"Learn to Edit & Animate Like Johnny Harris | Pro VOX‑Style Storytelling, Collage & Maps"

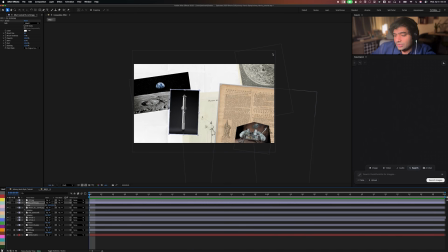28:35 And I want to decrease the size of this image, and I want to press shift and / to quickly get the main,
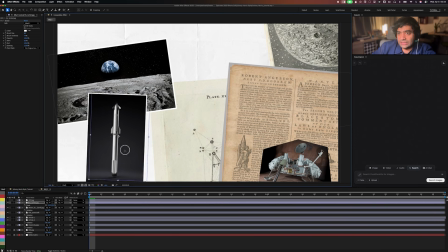28:43 like the sizing of the image of the frame, so I can like understand the scale of the elements here properly.
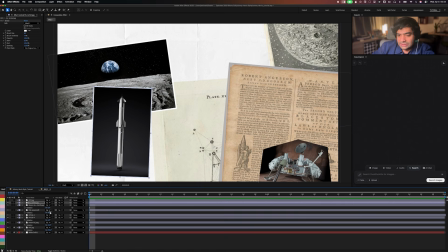28:49 So I'm going to again press R here, slightly rotate it. I actually don't like the rotation on this way, because these are rotated this way. I want to rotate this one this way.
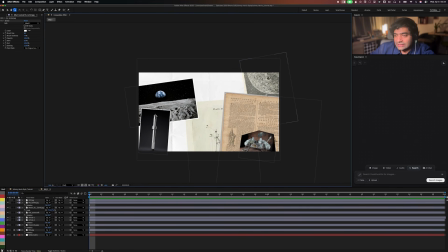29:02 Okay, and there you have it. So I think this is a nice starting point for like the layout.
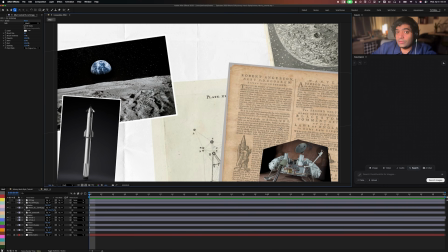29:08 I want to add now obviously the modern graphics part. The hybrid aesthetic comes from the mixture of digital graphic elements on vintage, and I'm going to show you exactly what process I take and what kind of elements I use. Mainly you can use a lot.
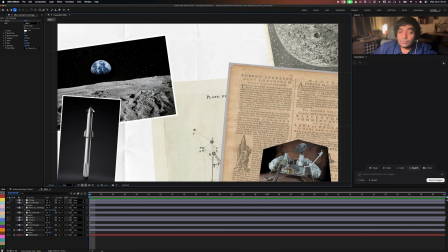29:24 You can use patterns and textures to do this, but what I'm going to do is use just simple basic graphic shapes, and I'm going to add some effects to them to make it a little bit more kind of connected to the frame and the style that we want to go for. So what I also want to now do is actually bring this down slightly.
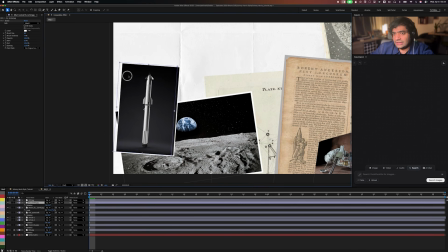29:49 and bring this up. I think that makes a bit more sense.
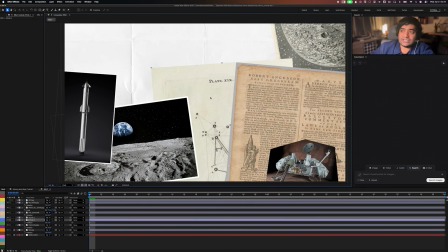29:53 And what I want to do now is add some modern graphics to this. I'm going to just go here and this time not have a layer selected.
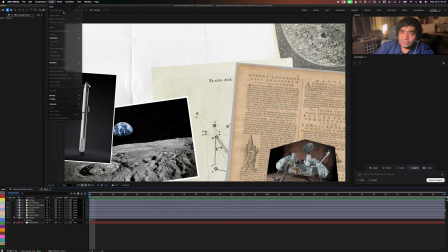30:02 So select anywhere outside, and then I'm going to go to the layer and then just take a shape layer.
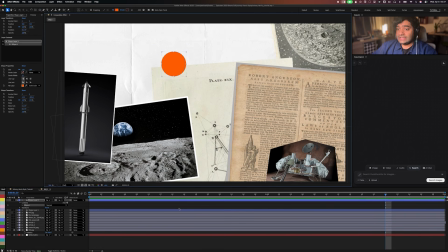30:07 And I'm going to just add an ellipse here. Keep in mind, this shape is very high contrast. We're going to have to use that carefully. Maybe in places where we want to add some focus, maybe. I can already see right here, I could use like this kind of diagram here and show some focus here or show some focus on the earth.
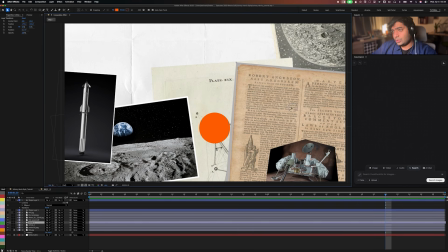30:26 We'll see what looks better. I want to just move this shape slightly, this article a little bit away, and to keep space for the shape. And I'm just going to add the shape here for now. I'm going to duplicate this. I'm going to make it slightly smaller and basically spread these circles around.
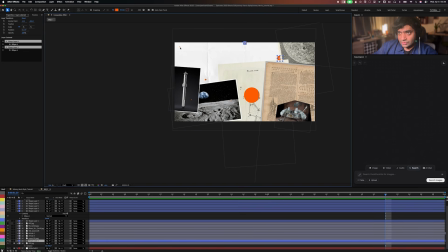30:49 I don't want to use this red everywhere, so I'm just going to right away go ahead and change the color. So I'm going to go to fill, and I'm going to also like pick blue maybe. I think that would make a bit more sense. I also don't only want blue.
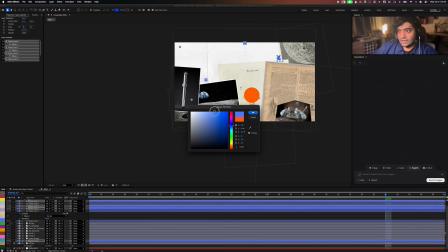31:05 I also want to vary it with some other colors. So I want to go for this like lightish kind of blue. I think that's nice. And I'm also going to like take this one maybe, and I'm going to maybe go for something like green.
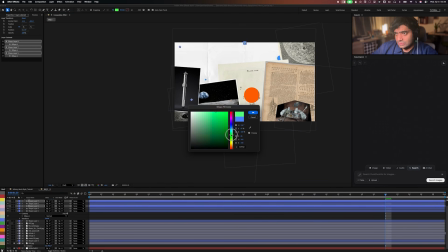31:19 Oh, that's a bit too light green. So maybe we want to go a bit darker like that. Nice. And we can also maybe go with this one, and I'll duplicate this, maybe add another one right here,
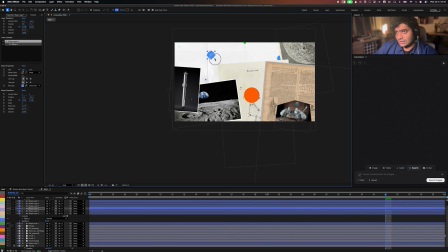31:37 slightly increase it, or maybe even make it a little bit medium sized and make these two, or maybe I can shift it a little bit more so that they don't like stay in one line. Keep this one blue and make this one yellow. So not like a very light yellow, maybe like just like this.
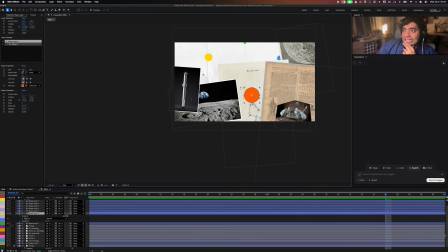31:56 What I would also like to do is actually add blending modes. So I want to turn this like bright spot into a kind of blended shape. And this is an interesting way of also like merging modern graphics with analog.
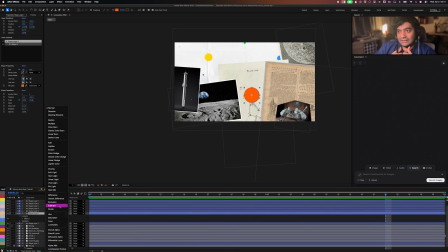32:10 What's interesting is that a high contrast shape like that can also be used to bring the narrative forward, right? We can use it to add attention and focus on specific things on the screen. So if I just go to overlay, for example, it gives you this nice washed out kind of focused shape.
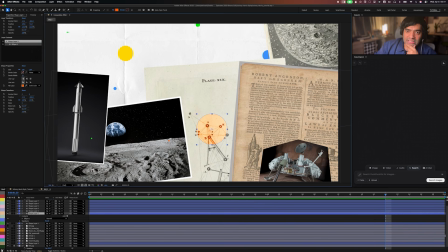32:29 I don't really like the overlay so much. Maybe I can try something like multiply, which is the darker version, but then go press T on the keyboard and decrease the like opacity.